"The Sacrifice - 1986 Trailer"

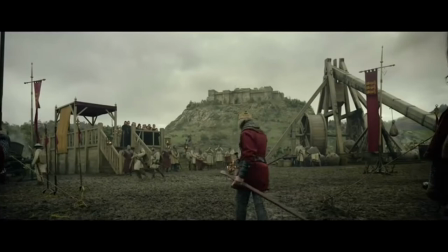[0:04] Friends, join us. We have a spectacle.
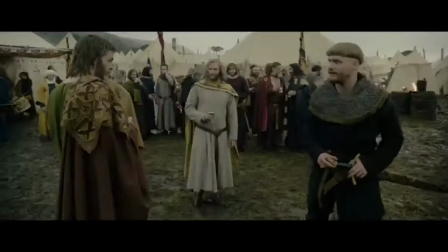[0:10]
The Scottish war epic Outlaw King opens with an unbroken tracking shot
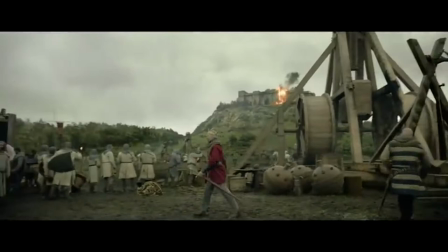[0:15]
that sets up the entire Netflix film in nine minutes of cinematic glory.
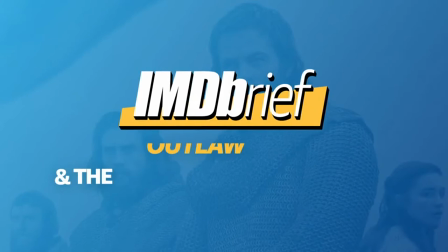[0:20]
Your IMD brief breaks down why the filmmakers did it and why it belongs among the most epic tracking shots in film history.
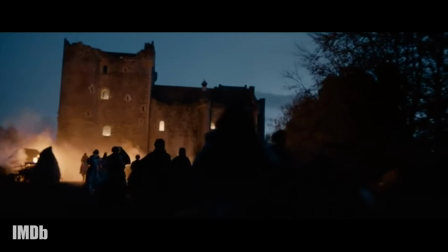[0:29]
Outlaw King could be thought of as a sequel to Braveheart, Beginning with the surrender of Scotland in 1304,
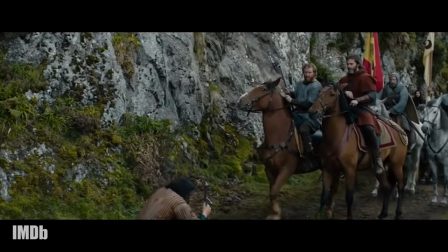[0:35]
the film details the life of Robert the Bruce, played by Chris Pine, his alliance with James Douglas,
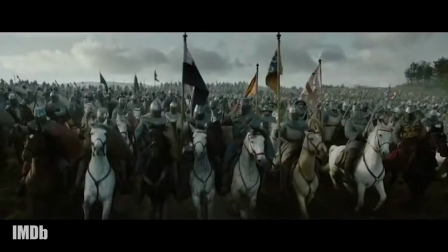[0:41]
played by Aaron Taylor Johnson, and his war for Scottish independence against King Edward I and his son,
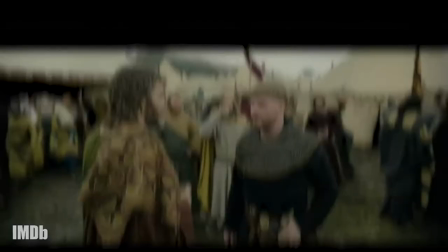[0:48]
Stephen Delane and Billy Howell, respectively.
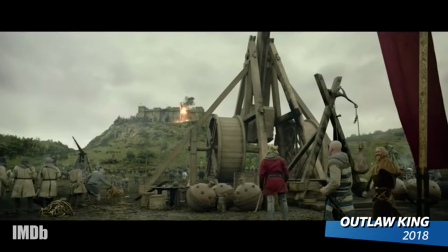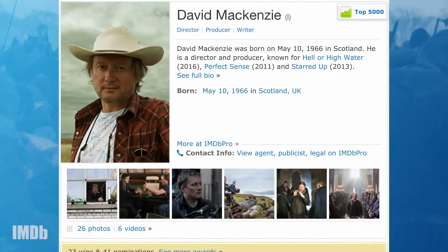[0:57] Now you can accept the surrender.
When a storm stalled production,
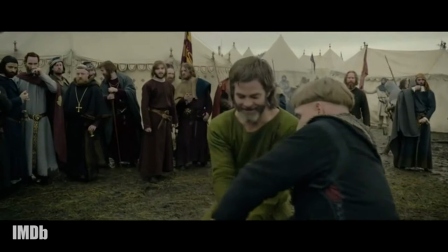[1:01]
director David McKenzie seized the extra day to refine a 13-minute sequence of four shots into this expertly choreographed violent ballet.
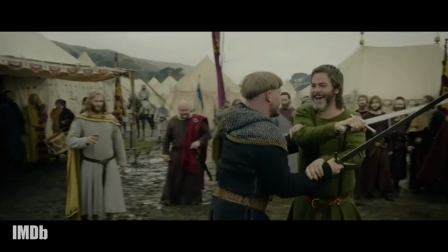[1:10]
Although Chris Pine admitted that he was initially, quote, pissed that he had to reshoot the sequence, the end justified the means.
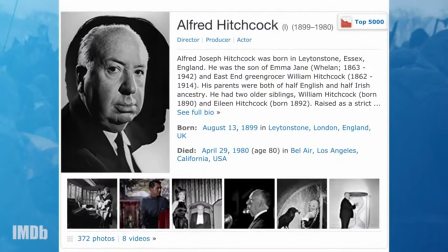[1:17] Diplomatically put.
The long take has been a filmmaking staple that hit a high point in 1948 when Alfred Hitchcock
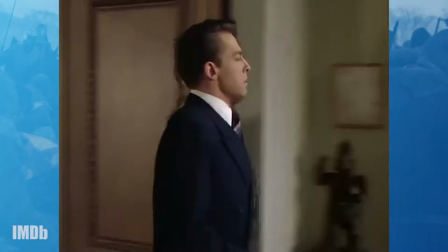[1:23]
experimented with creating a film out of what appeared to be a single shot for his 1948 thriller Rope.
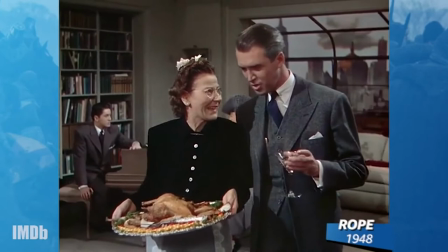[1:29]
Since then, filmmakers have been upping the ante of what could be contained on celluloid between a single action and cut.
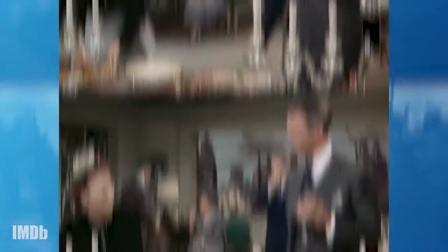[1:37] I don't like it anymore. No, no, no, I'm just teasing. Just teasing. You're awful.
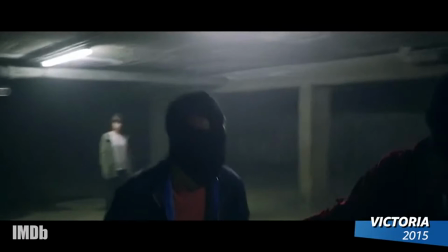[1:42]
A number of films like 2002's Russian Ark and 2015's Victoria are literally a single take that tells a feature-length tale.
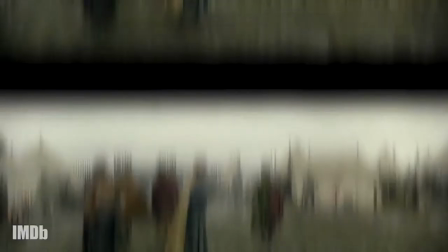[1:52]
Outlaw King instead uses its first spiraling one-er to set the stage for its story.
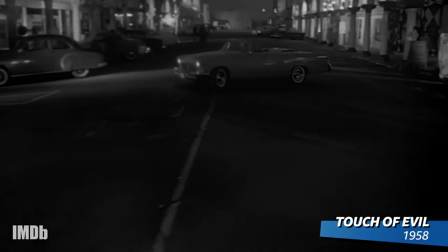[1:57]
Orson Welles did the same thing for his Mexican border mystery Touch of Evil, which Robert Altman would pay homage to in his hilarious Hollywood satire, The Player.
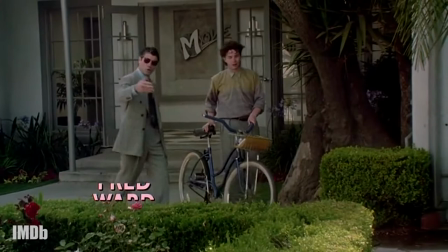[2:06] The opening shot of Wells' Touch of Evil was six and a half minutes long. Six and a half minutes, Walter?
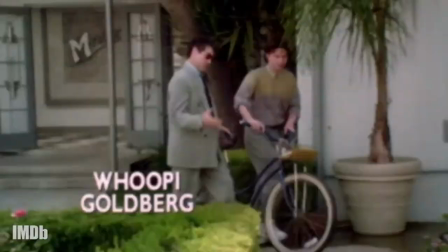[2:11] Three or four anyway. He set up the whole picture with that one tracking shot.
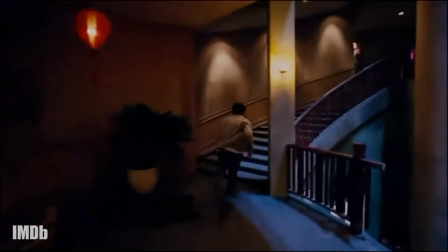[2:16]
Swashbuckling and fisticuffs also sizzle in a single long take because the choreography has to be so precise, and you can't hide any errors with a cut.
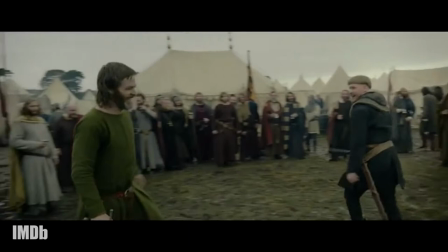[2:25]
That's why Pine was, quote, terrified to capture the sword fight with Billy Howell in one fell swoop.
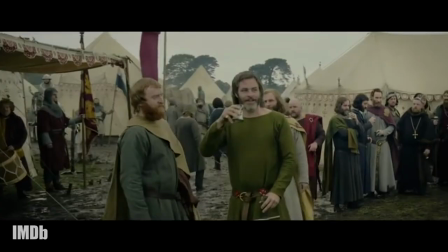[2:30] How much have you had to drink? Not nearly enough.
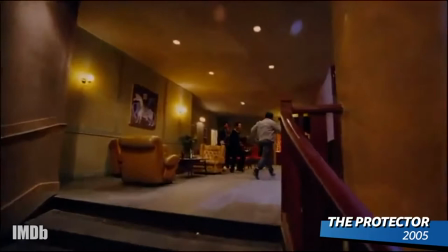[2:34]
For more hand-to-hand combat, check out martial artist Tony Jaws' stair-climbing video game combat in The Protector,
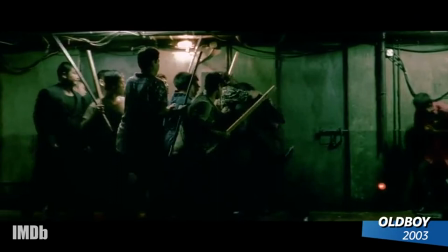[2:41]
or director Park Chan-Wook's masterful hand-to-hammer hit-em-up in Oldboy.
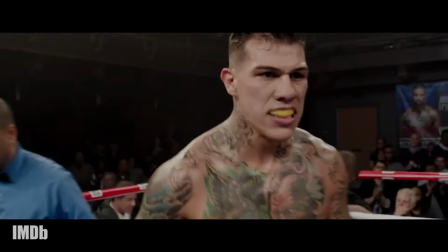[2:48]
Director Ryan Coogler has made the long-take brawl his trademark,
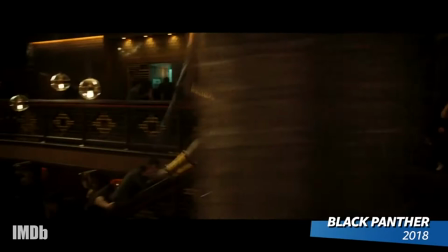[2:52]
from the two-round boxing match that takes you into the ring in Creed, to the 52-card dust-up in Black Panther.
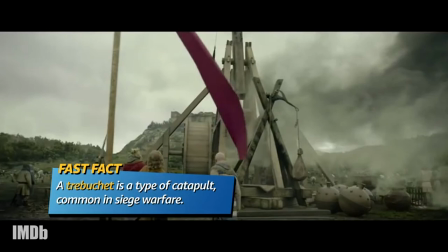[3:03]
Director David McKenzie made Outlaw King all the more difficult with a fiery finale from a trebuchet,
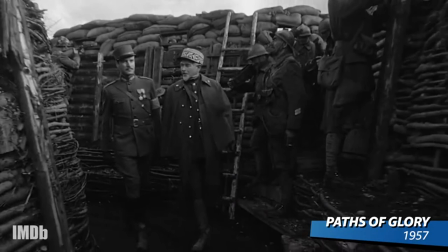[3:10]
much in the same way that Stanley Kubrick complicated his trench walk in Paths of Glory with mortar explosions.
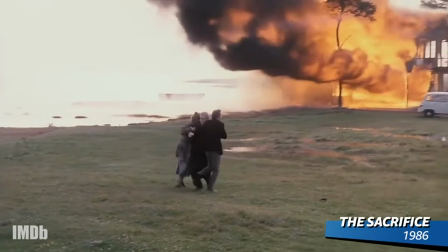[3:20]
Or Andrei Tarkovsky, a master of long takes,
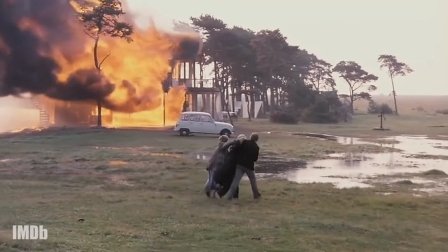[3:24]
had to rebuild a house only to burn it down again when the camera stalled while filming The Sacrifice.
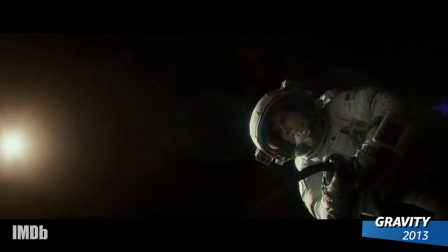[3:32]
But director Alfonso Cuaron may be the king of complication,
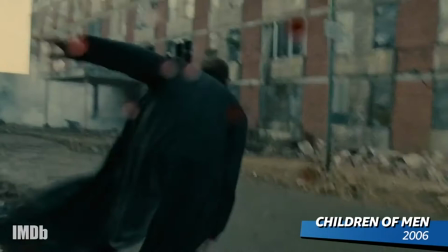[3:36]
spinning Sandra Bullock into outer space for gravity and running Clive Owen through a war zone for Children of Men.
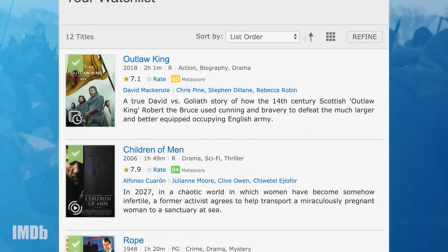[3:46]
You can add Outlaw King, Children of Men, Rope, and all of our favorite long takes to your watch list.
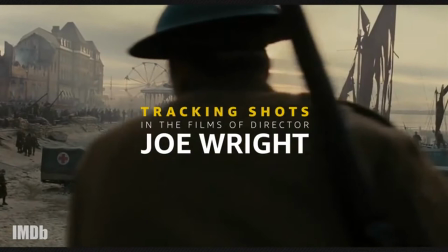[3:51]
And check out IMDb's Through the Lens episode on director Joe Wright's tracking shots for more cinematic breakdowns.